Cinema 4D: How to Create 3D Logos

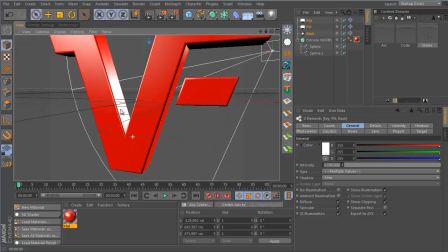12:20 In fact, that they're not really doing much, so I'm gonna remove that for now. And I will add ambient occlusion to do the shadowing later. Okay, pretty good. Let's add some fall off to these lights.
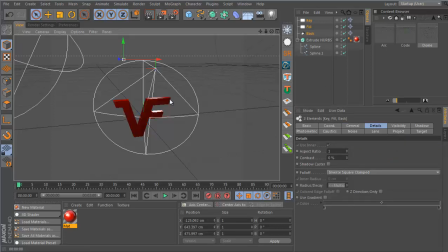12:37 So go to fall off, inverse, square, clamped. You can try out the other modes and see what you can come up with. But I personally like inverse, square, clamped, or inverse, square, physically accurate.
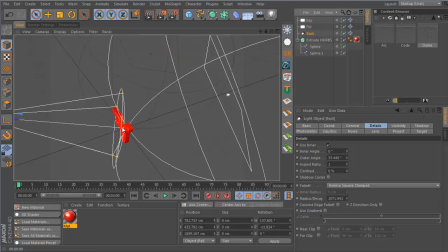12:52 Okay, the spotlight seems to be on top already, so that's fine. I'm gonna hide these lights so I don't get these lines going across my entire scene.
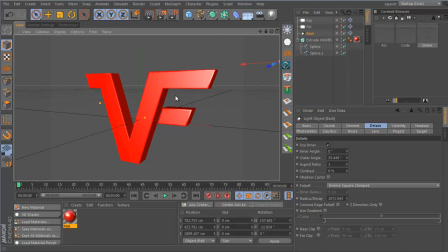13:06 And now I can create an environment to create a more interesting look on our logo, because right now we just have red and some highlights.
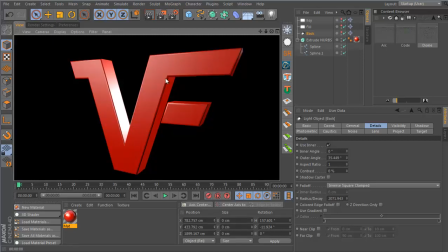13:14 We want some reflection also.
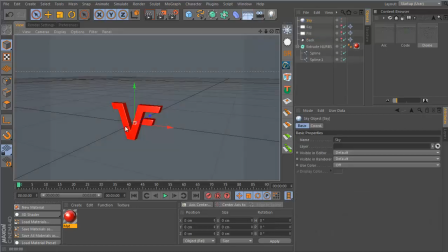13:17 So if I insert a sky object, I can create a new material for this. And whilst I'm doing this, I'm gonna enable interactive render,
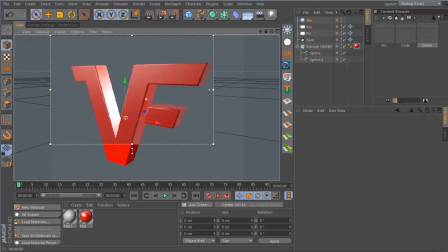13:31 so you can see what's happening and get a live update. Let's say increase the quality to max.
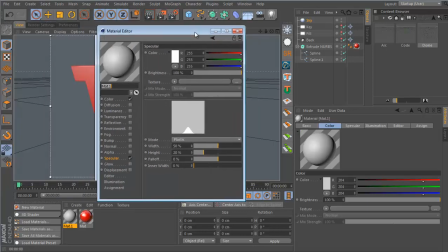13:40 And if I get this material, I'm gonna go to the color channel and create a gradient.
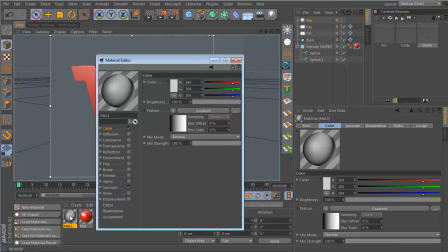13:49 And let's drop this onto the sky.
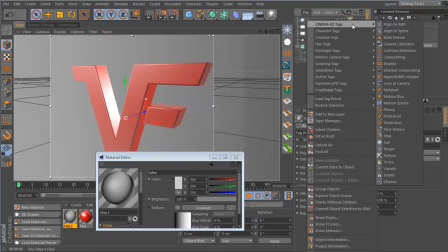13:53 I actually do not want to see the sky in my scene, so I'm going to right click, add a compositing tag, and untick scene by camera.
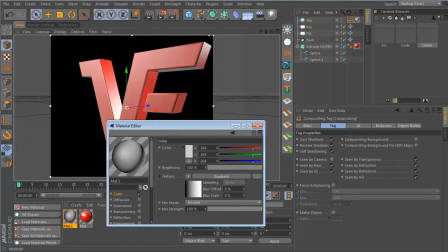14:04 Okay, so we just have this. I'm going to go to the gradient, change it to 2DV.
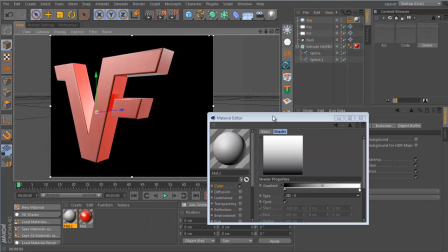14:12 Let's say I bring this over here so we can have more space.
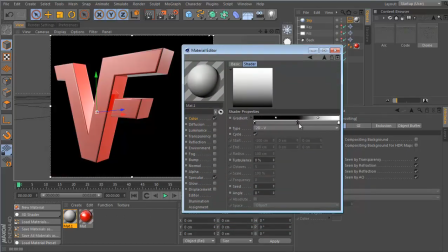14:15 And I'm just going to play around with this gradient by duplicating these points. So I'm just holding control and dragging to the left or to the right.
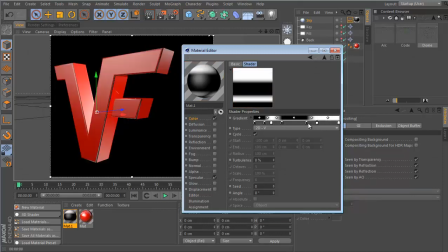14:27 I'm just creating a random pattern. And you can just play around with this, see what works for you, and keep experimenting.
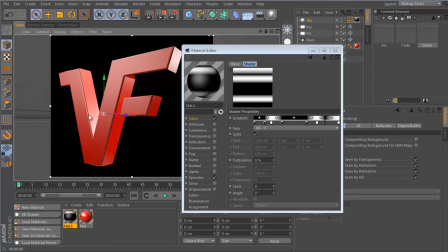14:35 So this is the result. Now I have some variation across my logo, and it looks way more interesting. I'm gonna copy this to the luminance channel and paste.
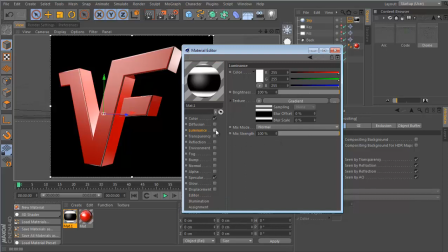14:49 So these are just a little bit stronger. And we could use this as lighting if we wanted, but we're not gonna do that. I'm also gonna improve the anti-aliasing of my render.
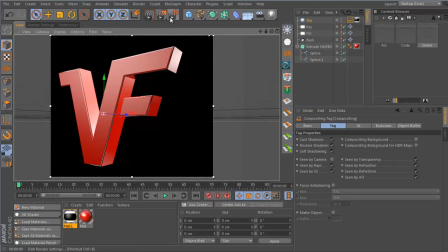15:01 There's a lot of noise on these edges, and I'm gonna go to anti-aliasing, set this to best, one by one, four by four is fine whilst I'm working. When I do a final render, I may bump those up.
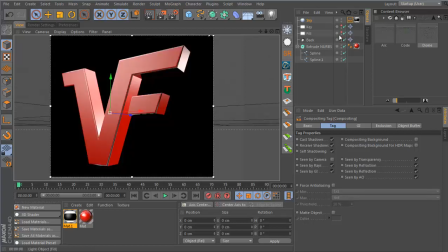15:17 So this is looking a lot better than before, but I'm still not particularly happy with it. The material itself, I think, needs adjusting.
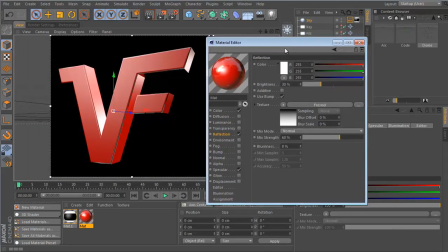15:28 I'm gonna go to the reflection and set the color to some kind of red.
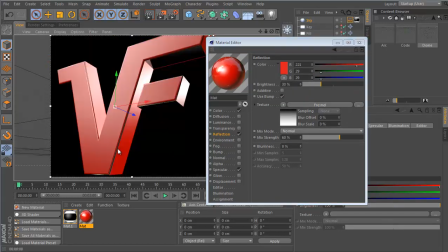15:35 And that just maybe cuts down some of those highlights a little bit and brings more saturation to the color of the logo.
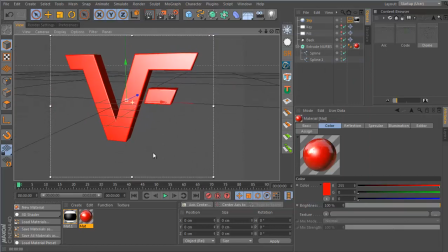15:46 Another thing which I like to do sometimes is to disable linear workflow.
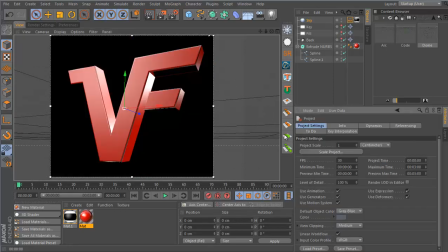15:54 This is something which is default in any version of Cinema 4D after 11.5. And I find when I'm working with 3D logos, they look better without it most of the time.
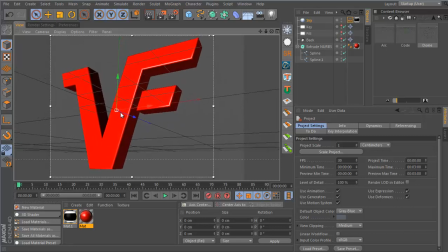16:09 It's not always, but I find for the majority of the time, linear workflow really washes out my logos.
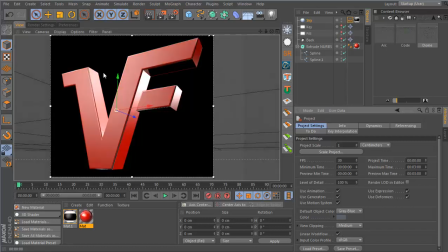16:15 So if I turn it on, you can see that it looks washed out, and I really don't like this look.
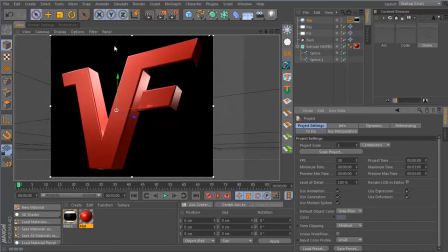16:22 So I'm gonna disable linear workflow, and now I have more saturation, more contrast, and I much prefer this.